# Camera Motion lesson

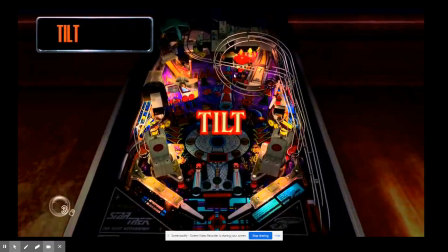[8:18]
I love me some pinball. Pinball, the ball's got to come from high down low, and you got to stop it. So you can cheat in pinball because you can lift it up. Lift up the whole machine to stop the ball from coming down to make it easier for you. And then the pinball says, no, you can't change the tilt.
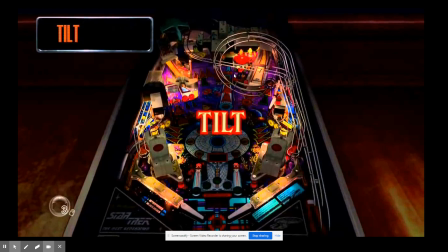[8:35]
And if you actually do it, there's got a sensor in all pinball machines that says, stops, and the ball just is done. So that's called tilt. Tilt is changing this. So if pan is side to side, tilt is the same thing.
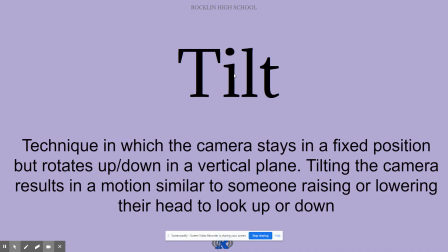[8:47]
Fixed position, get all stuck. Here's the definition. And let's go up and down, up and down. Okay. Up and down. Same sort of things in terms of if you want to be able to do it.
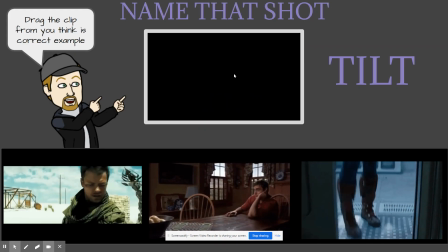[8:59]
Here is the next task for you to do with your animated GIFs, which is drag it up there.
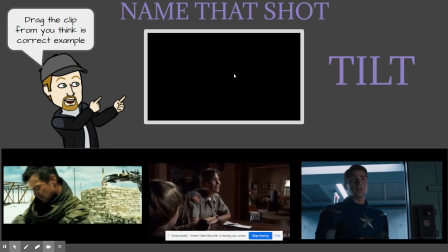[9:05]
Which one is the best example? Not best. There's only really one. 2 of them don't apply. Kind of like a test. There you go.
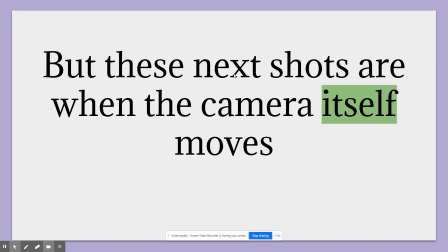[9:09]
Which is the tilt. There's the definition of tilt. Anyway, so now these are the next ones in which that the camera itself is actually going to move more than a tripod. So the camera is now going to be moving around a little bit. Some of them got some funny names, but some names that I want you to
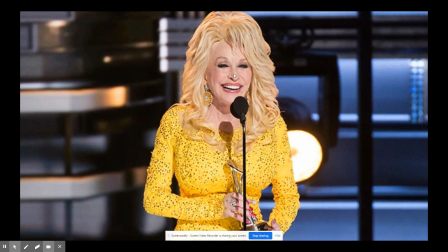[9:23]
remember. So I got ways for you to remember, like this one. Ready? Who dat? Country music singing superstar legend of country music, ladies and gentlemen. Miss Pardon, or also known as Dolly, because that's the word. This is Dolly.
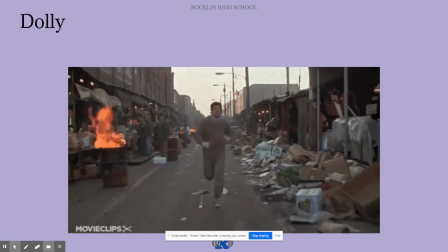[9:38]
A dolly is somebody's moving at me, and guess what else is moving?
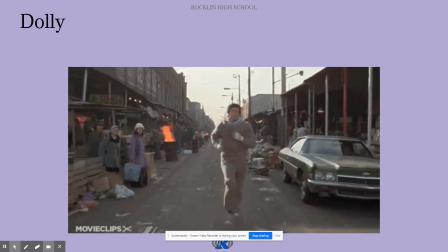[9:42]
The camera's moving. So if the character, the object is coming at the camera, and they're both moving, that is called a dolly shot, everybody.
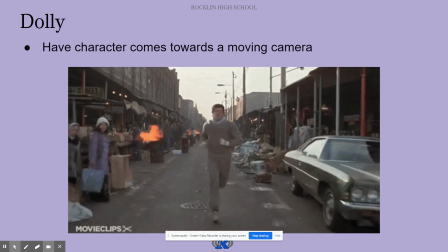[9:51]
Character comes towards a moving camera. This is Rocky Balboa, a great example of coming towards us.
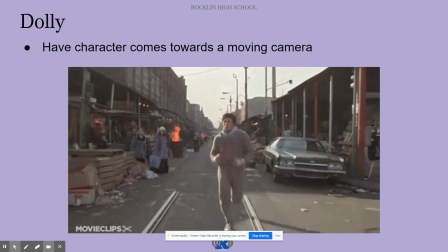[9:58]
It could be put on a track like I showed you, or it could be on a car like in Ben-Hur.
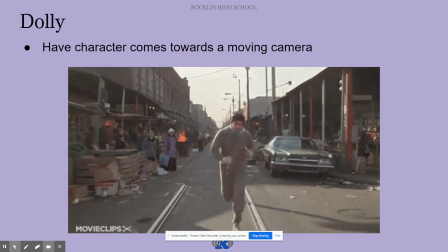[10:03]
That's what was done here, shot from a van. Anyway, that is a dolly shot.
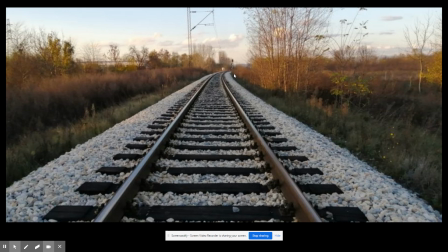[10:07]
Similar to a dolly shot's the next one, this. Not a railroad shot, but a track shot. Here's a railroad track, and similar to like what we would do there. A tracking shot could be two directions.
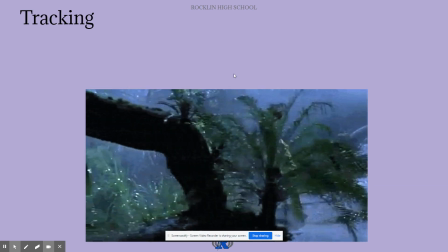[10:20]
If a dolly's towards me, tracking can either be side to side, like you see here, or it could be from behind.
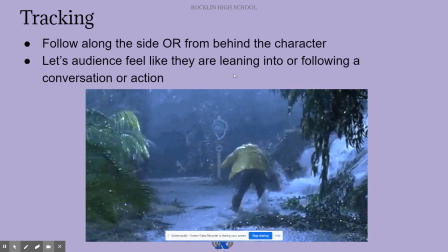[10:26]
And the whole point of it is that I want to be able to feel like I'm following the action.
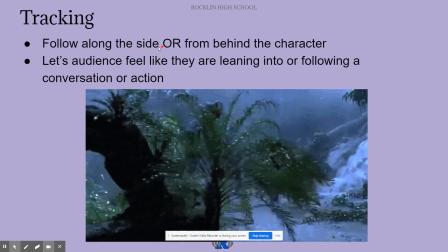[10:31]
Follow the action. I'm following along from the side or from behind.
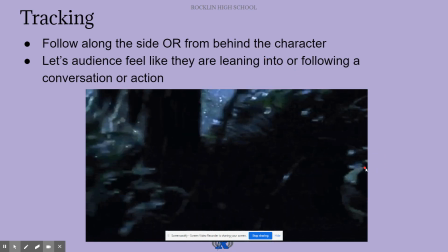[10:35]
So here is Jurassic Park, a guy like running away from the something like, oh, it's raining.
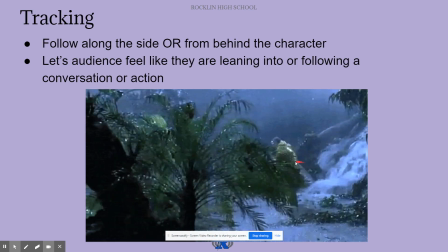[10:41]
I got to get my stuff and get back to the car. So as he goes, so do we. We go.
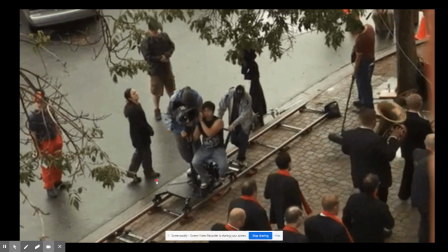[10:45]
That's a tracking shot. Got it? Here's how you do these shots. Oftentimes, tracking shots are a little bit slower.
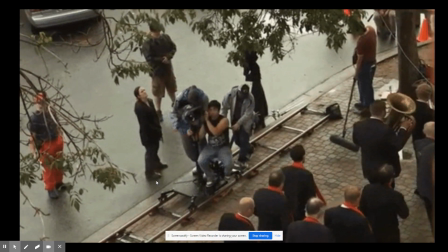[10:51]
Okay, following the action, and to have a nice smooth thing, you build tracks for a tracking shot.
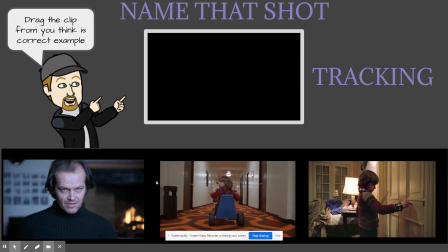[10:56]
And there you go, folks. Next one. Here you go. Can I be able to drag the appropriate shot from a movie up to there?
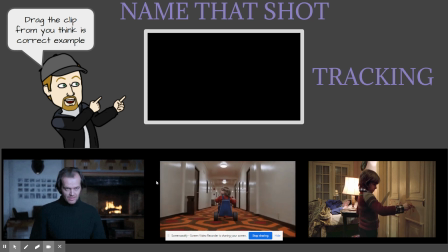[11:04]
This one's a little bit trickier because they're all from the same movie. Check that out. Great scary movie of all time called The Shining.
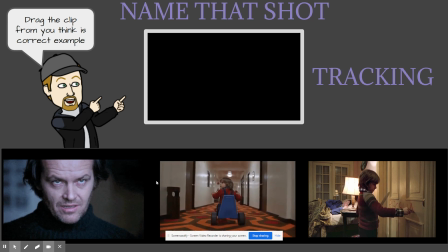[11:12]
Check it out. A Shining. It's spooky. It's old, 1980. But which one is a tracking shot?
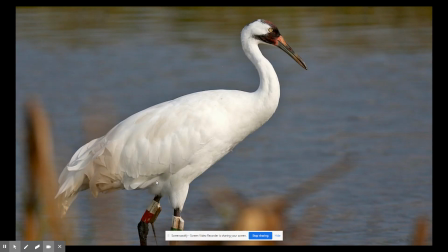[11:18]
Next is this bird shot. Birdshot, no. Well, we did bird's eye, similar to bird's eye. This is what I showed you before. It's the type of bird person, people, your people.
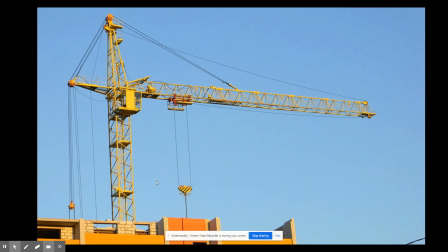[11:29]
What is the type of bird is this? It's named like this. Something big that can lift up stuff.
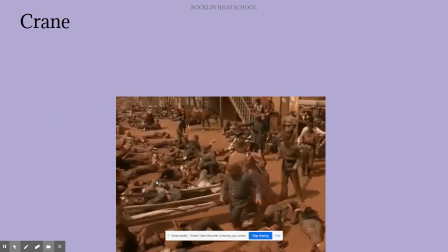[11:34]
This is a crane shot, everybody. A crane is what I showed you before in that background.
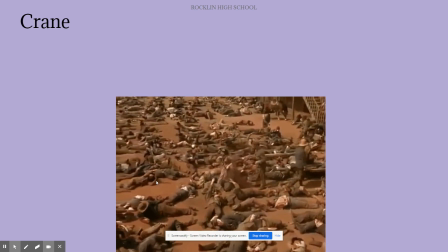[11:39]
How can I have a very high thing that the camera is put up on top of to be able to do this thing,
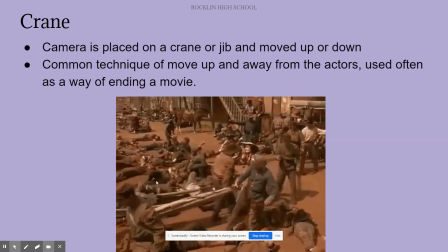[11:44]
which is the camera is going to move usually away from something.
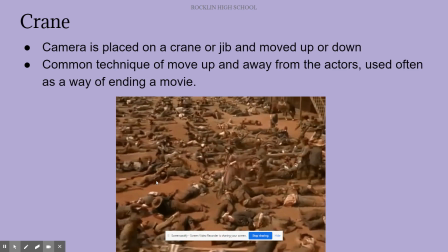[11:50]
We usually think about moving in, but no, you can move away. So here's a great old-timey movie called The Gone with the Wind.
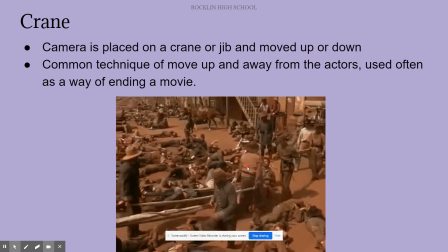[11:56]
And you have a very selfish character. The main character is this woman, and she's trying to find somebody after this battle.
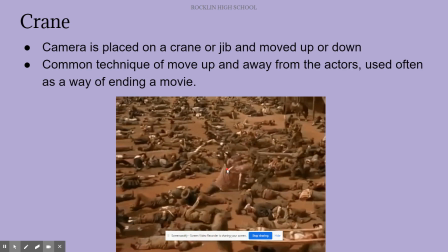[12:02]
And the crane shot allows me to say, as we pull out and away, it ain't just about one person there.
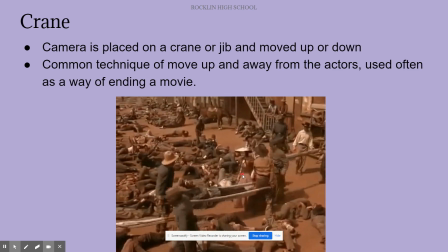[12:09]
It's about the numbers. Check out the sheer numbers of tens, hundreds,
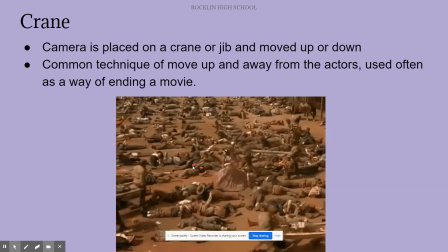[12:15]
thousands of people who are now dead or injured, and you're just sort of focused on this one thing.
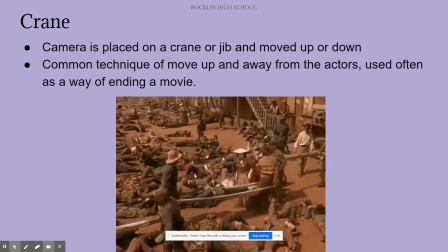[12:20]
And the crane shot really lets me see the enormity, the size of all of this.
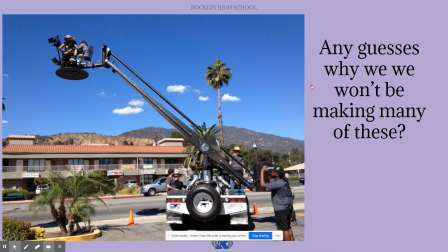[12:26]
Okay, that is a crane shot.
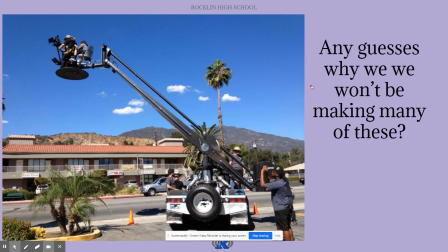[12:28]
Now, crane shots, you can imagine, ain't as easy to get than just, oh, I can pan. Mr. O.D. taught me, get in a wheelie chair or just rotate my hips. How do I get a crane shot? Buy a crane. No, look at it. You get two people up on a crane.
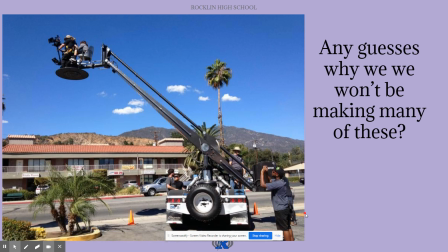[12:40]
That's an expensive deal. Any guesses of what the modern what we could use nowadays that's much, much cheaper, but there's still a price to it? Did someone say a drone? That is correct. Drones are great examples for this, but you don't even need that.
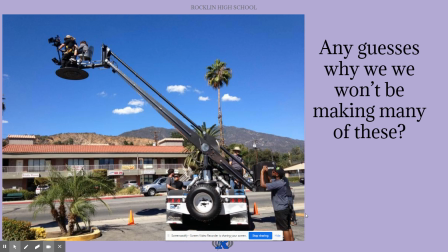[12:54]
We're going to talk about today's assignment or what we're going to do this week. And you could be able to you live in let's say if you're in a second story house, you could, shoot outside the window. Okay. Or on the top of the banister looking downstairs kind of a thing to get sort of a crane shot.
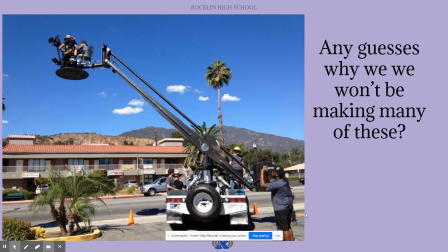[13:07]
And you can mix it. So if my crane shot is here, it's just not here. I can actually have that move a little bit one way or another, ones side to side as it's going back.
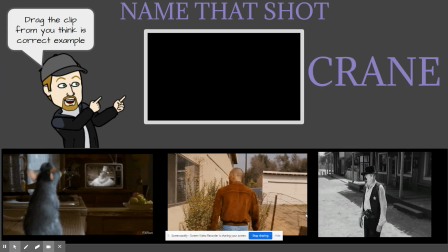[13:15]
So that's a crane shot. And there's your example of, can you pick one of these? Is the crane, drag it up and put it in the right spot.
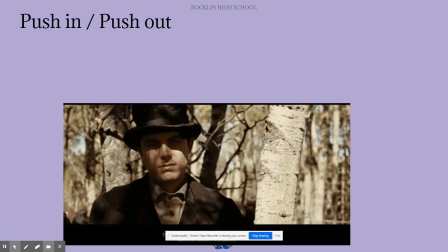[13:21]
And we're moving on. Next one, combination. This one, push in or push out.
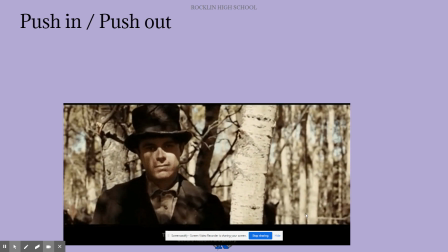[13:26]
Some of you are going to call it a different technique, which I'm going to get to in a second because it's not that. A push in is simply this.
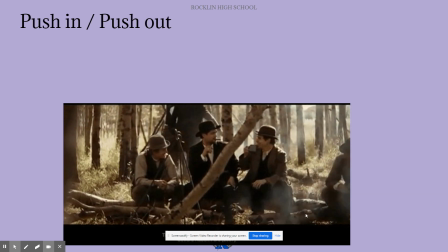[13:32]
The camera is going to move in or out.
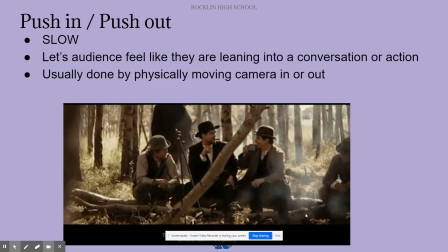[13:37]
The camera itself. And what that is here is this is usually very, very slow, and it lets you feel like you're leaning into the conversation. These people are talking. So here's a great scene about here you have the one character, and there's some people sitting around a fire.
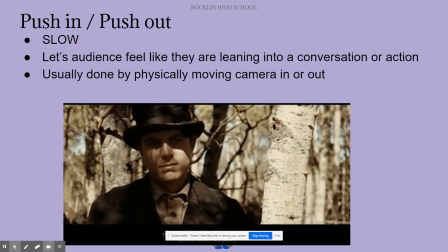[13:52]
He wants to hear them. He wants to be part of them.
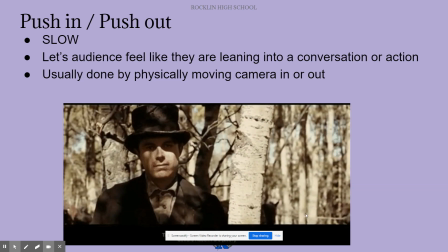[13:55]
And you're not even listening, folks, but you can tell from the animated GIF there, there's a sense of longing. He wants to be part of this by just the camera work of slowly coming in or coming out.
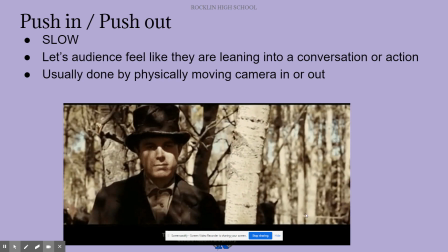[14:10]
It's going to be different from what I'm going to talk about in a second, the word that you think you're going to want to use. Same thing as before.
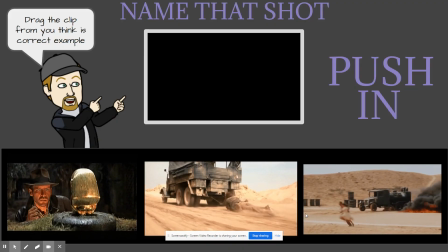[14:15]
Drag the right one up. Which one is this? Is the push in. The push in.
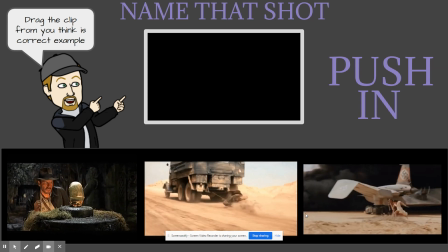[14:20]
All again, same movie. Can you name the movie? It's the name actually my equipment room where I keep all my stuff.
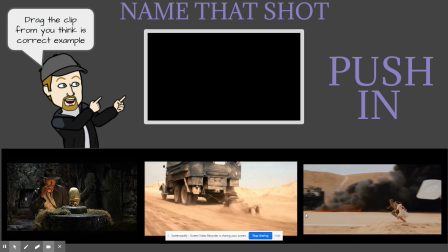[14:26]
I got a poster right over there. You see it? Chewie's hanging out next to it. There's the poster. Oh, yeah, right there.
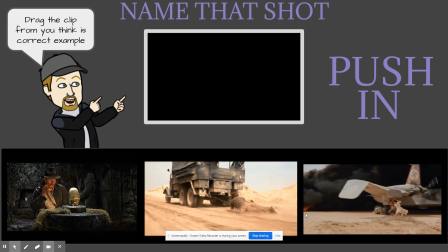[14:32]
Check that out. That, ladies and gentlemen, is called Raiders of the Lost Ark, greatest action movie of all time in a recent poll taken by me of me.
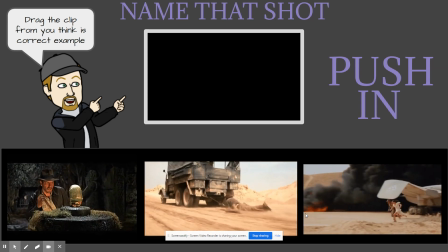[14:39]
Yeah, Chewie, get back in the shot. There he is. Okay, yeah, Raiders of the Lost Ark. Which one is the push in? Next is what most people probably would have called it, the zoom.
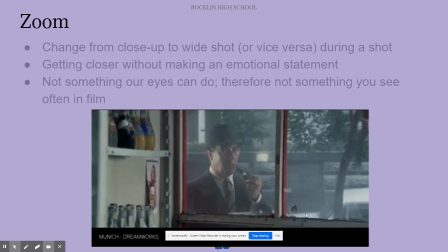[14:47]
But the difference here, people, is look at this definition. They're both the same.
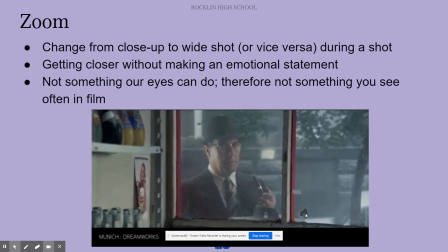[14:52]
A zoom and a push in is that you go from out to in. But here's the difference. Watch, ready? This is a push in. The camera moves. Here's a zoom in. Ready?
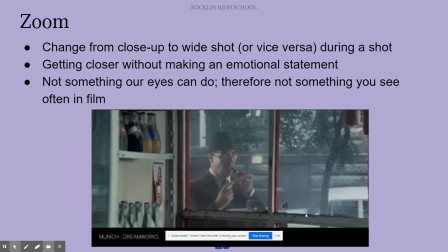[15:05]
All I'm doing there is I am changing. Let me bring this closer so you can see here.
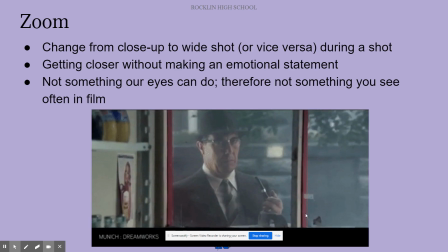[15:11]
By doing this, same thing with what I'm doing to you guys here, is I'm zooming in and the camera doesn't move.
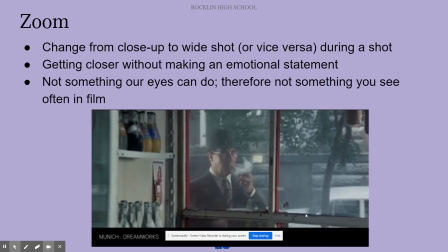[15:19]
I'm just changing what's called the focal length, changing the lenses.
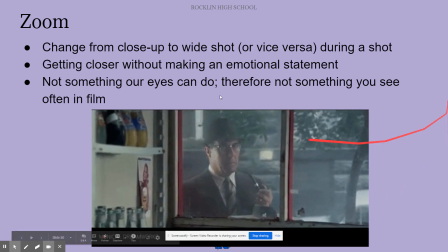[15:23]
And it's a subtle change, but notice here, by the way, is I like what it says here is that you don't get an emotional statement.
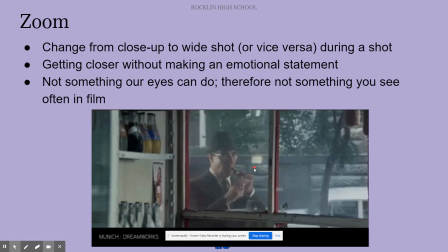[15:30]
So basically, there's somebody outside a window, and if I zoom in, I'm just getting closer to him.
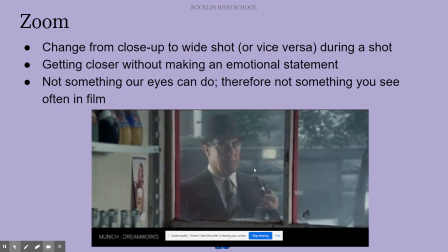[15:36]
Our eyes don't zoom, so it's kind of a little bit unreal. These things can zoom. My eye can't zoom, but you know what my eye or my body can do?
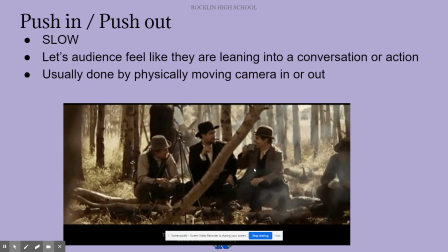[15:43]
It can do this. I can take a few steps closer.
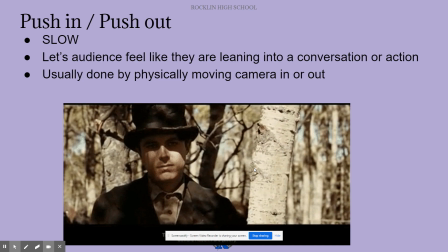[15:46]
So that's kind of the difference. When in doubt, I like to push in and, as opposed to the zoom in.
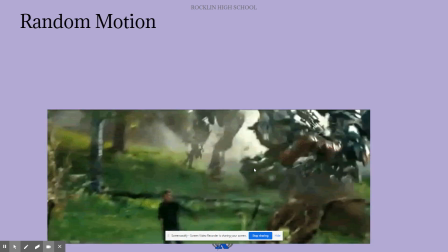[15:52]
Anyway, next one. Interesting, complicated. Random motion.
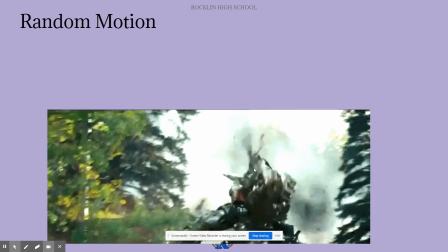[15:58]
Also known as what I call shaky camera syndrome. It's nutty because here's the definition of random motion.
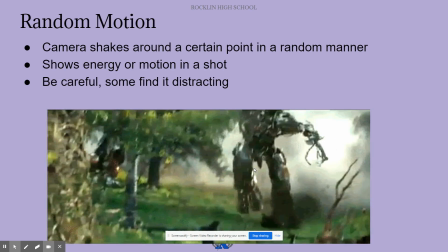[16:06]
And you're seeing this a lot nowadays. And that is you just shake it around. That's it.
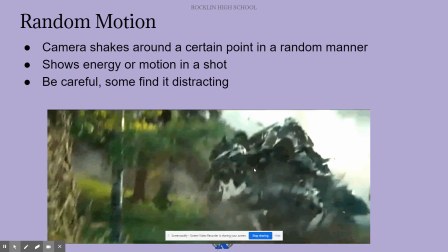[16:11]
And if the whole point is that I want you to feel energy and motion and chasing and excitement, I guess.
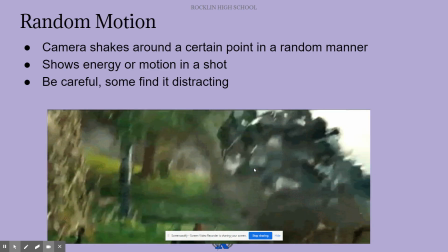[16:20]
So you shake it around. Some people like myself find this a bit distracting. Probably the king of it all is the man behind this movie.
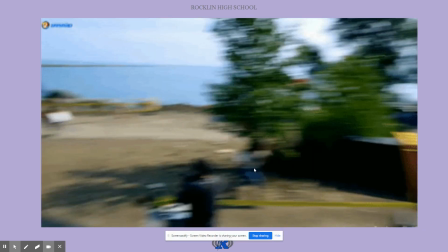[16:28]
His name is Michael Bay. The Transformers is it. Here's on set of the Transformers.
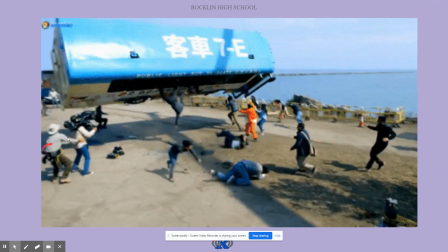[16:33]
And notice you have a couple camera operators. Here's one here.